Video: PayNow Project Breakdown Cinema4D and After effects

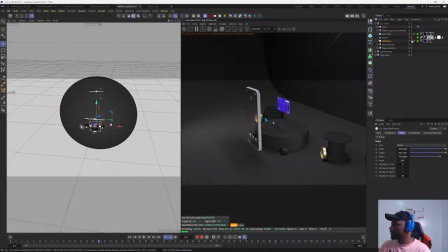[29:14]
But if I activate this, you can see that the dome is there.
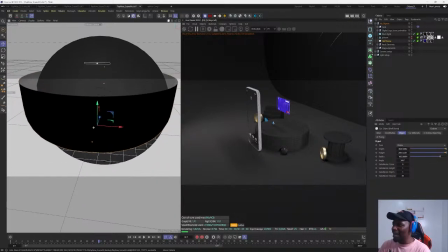[29:18]
The essence of this dome is to allow light to bounce around, right?
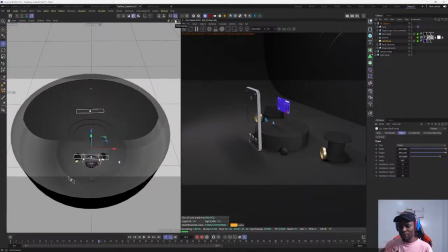[29:23]
So the little lighting that I have within the scene is actually bouncing around it, so it enables the lighting to be really good and solid, right? Excuse me. So that's what I have here, right?
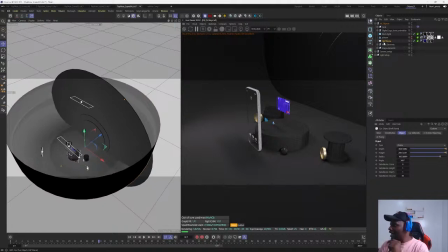[29:35]
And then I'll explain one last thing, which was a little bit technical for me. So let me do this, then block this, for instance, and then go straight to the camera.
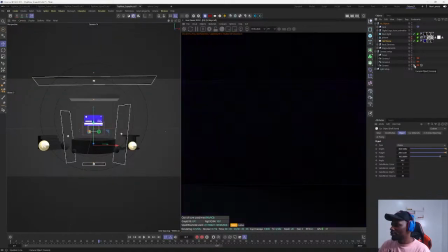[29:48]
Let me go to the camera that I used. Okay, great. Why is it showing this?
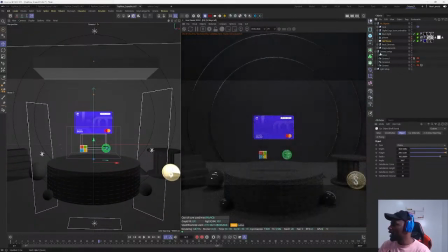[29:55]
Okay, okay, great. So let me activate the phone again, right?
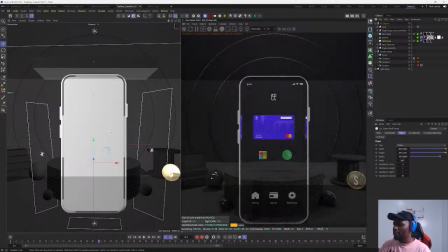[30:01]
So practically this is the phone. If you check, I use a specular material for the phone,
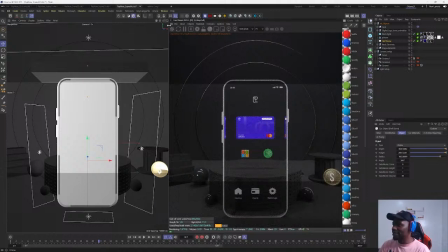[30:09]
And then I now highlighted all the sites, because if you check the sites, so let me uncheck this and zoom in.
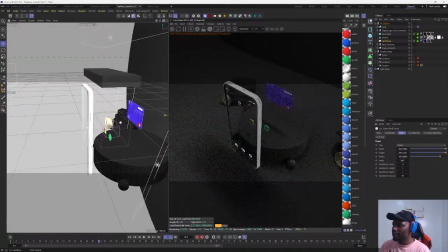[30:21]
So if you check the sides of the phone, right, you can see that it's actually white,
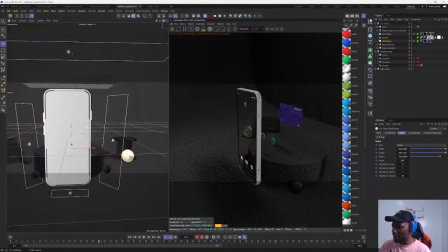[30:28]
and that's because I wanted to make sure that we can actually see the phone really clearly.
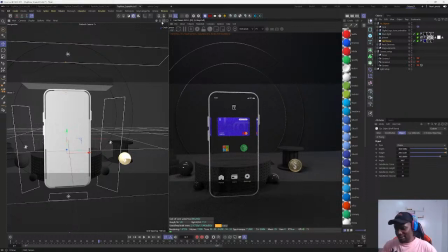[30:33]
So that's practically what I did, and I did that by highlighting the the size, the edges, and then changing the color to white basically, right? And one technical thing that I did here was, if you notice,
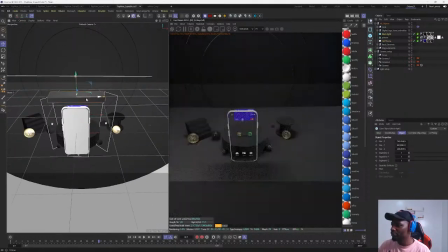[30:45]
I have like a cube or like a plank on top of this, and that's because when I was working on the lighting,
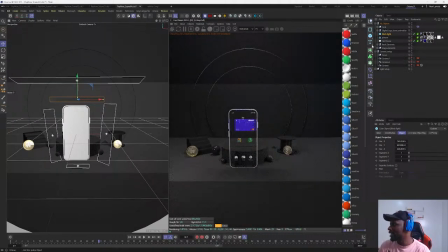[30:52]
like I said, this was like the toughest thing I had to work on, right? I have so many lights that I had to bring in here,
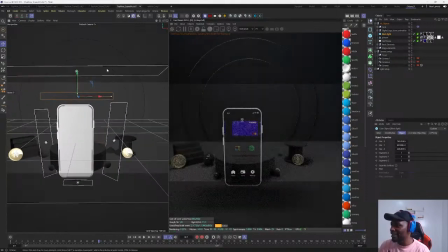[30:59]
and I noticed that the lighting was these big lighting that I have up here was getting in the way, so I needed to create this block light, right? So if I deactivate it, for instance, you can see that the light will be overblown.
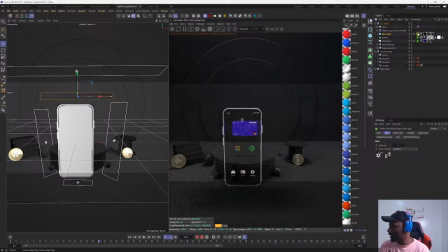[31:16]
So I needed to create the block light, and then I created an Octane tag, and I make sure that the visibility was nothing, right? So even though it's invisible in the scene, but the shadow that it is casting is helping out basically, right? I really hope you guys are getting something from this.
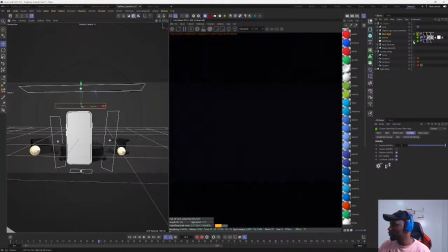[31:34]
If not, I really advise you get the project files, and then of course reach out to me if if you have any question as well.
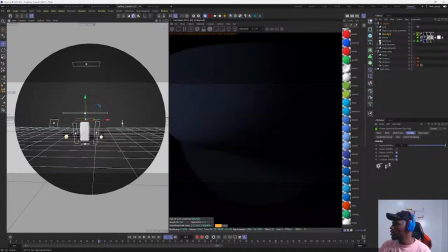[31:43]
Yeah, so that's it for scene 4. Let me deactivate this. Okay, that's basically it for scene 4, right? And let's go straight to, I think that's it pretty much, right?
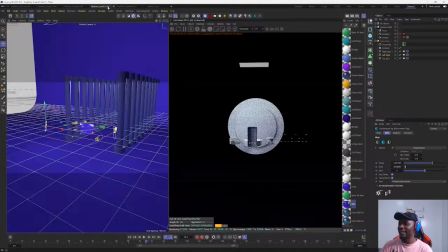[31:56]
So right now I'd like to go straight to After Effects. So basically what I did was I rendered all the scene 1, scene 2, scene 3, scene 4. I rendered everything, and then I rendered everything in PNG sequence.
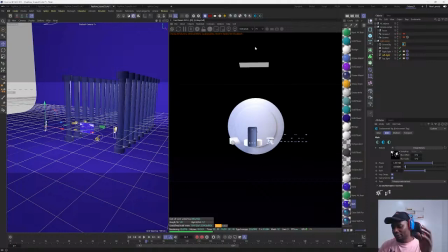[32:11]
So I'm going to fire up After Effects now, and you guys will be able to see that. So let me just, okay, great.
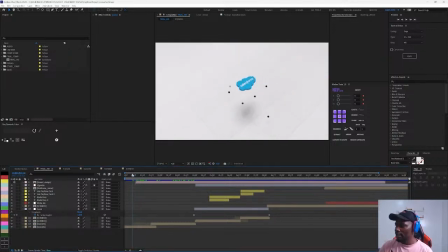[32:17]
So this is my After Effects, and as you can see, I've imported. So the very first thing I did was imported all the scenes, right? And you can see this is scene 1, right?
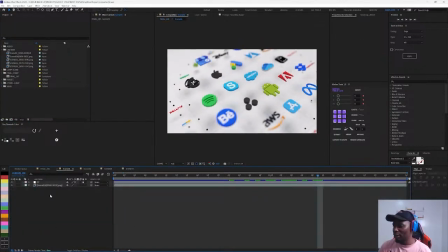[32:31]
And I didn't really do so much of compositing. Basically, all I did was just bring it in, then added color correction basically. Yes, I totally agree with you, Abiodun. A personal project is actually very important.
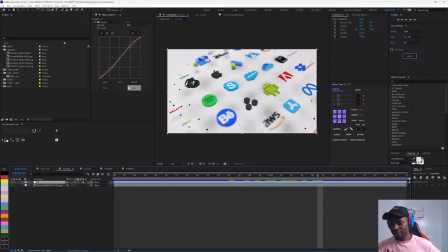[32:49]
All right, I didn't even know that it's actually going to come out this great. I didn't even know how much that I know until I actually did this personal project. So I'm actually working on another one, which I think is going to be really more fun than this. So I really advise everyone to opt on personal projects.
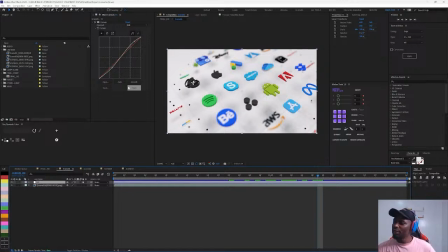[33:05]
If you keep doing client project that you don't really love or you don't really like, personal project is your way out, right? And that will really help you. Pop Studios, thank you for being here. I really appreciate. Thank you. Okay, let's keep going. Guys. Let's keep going, guys.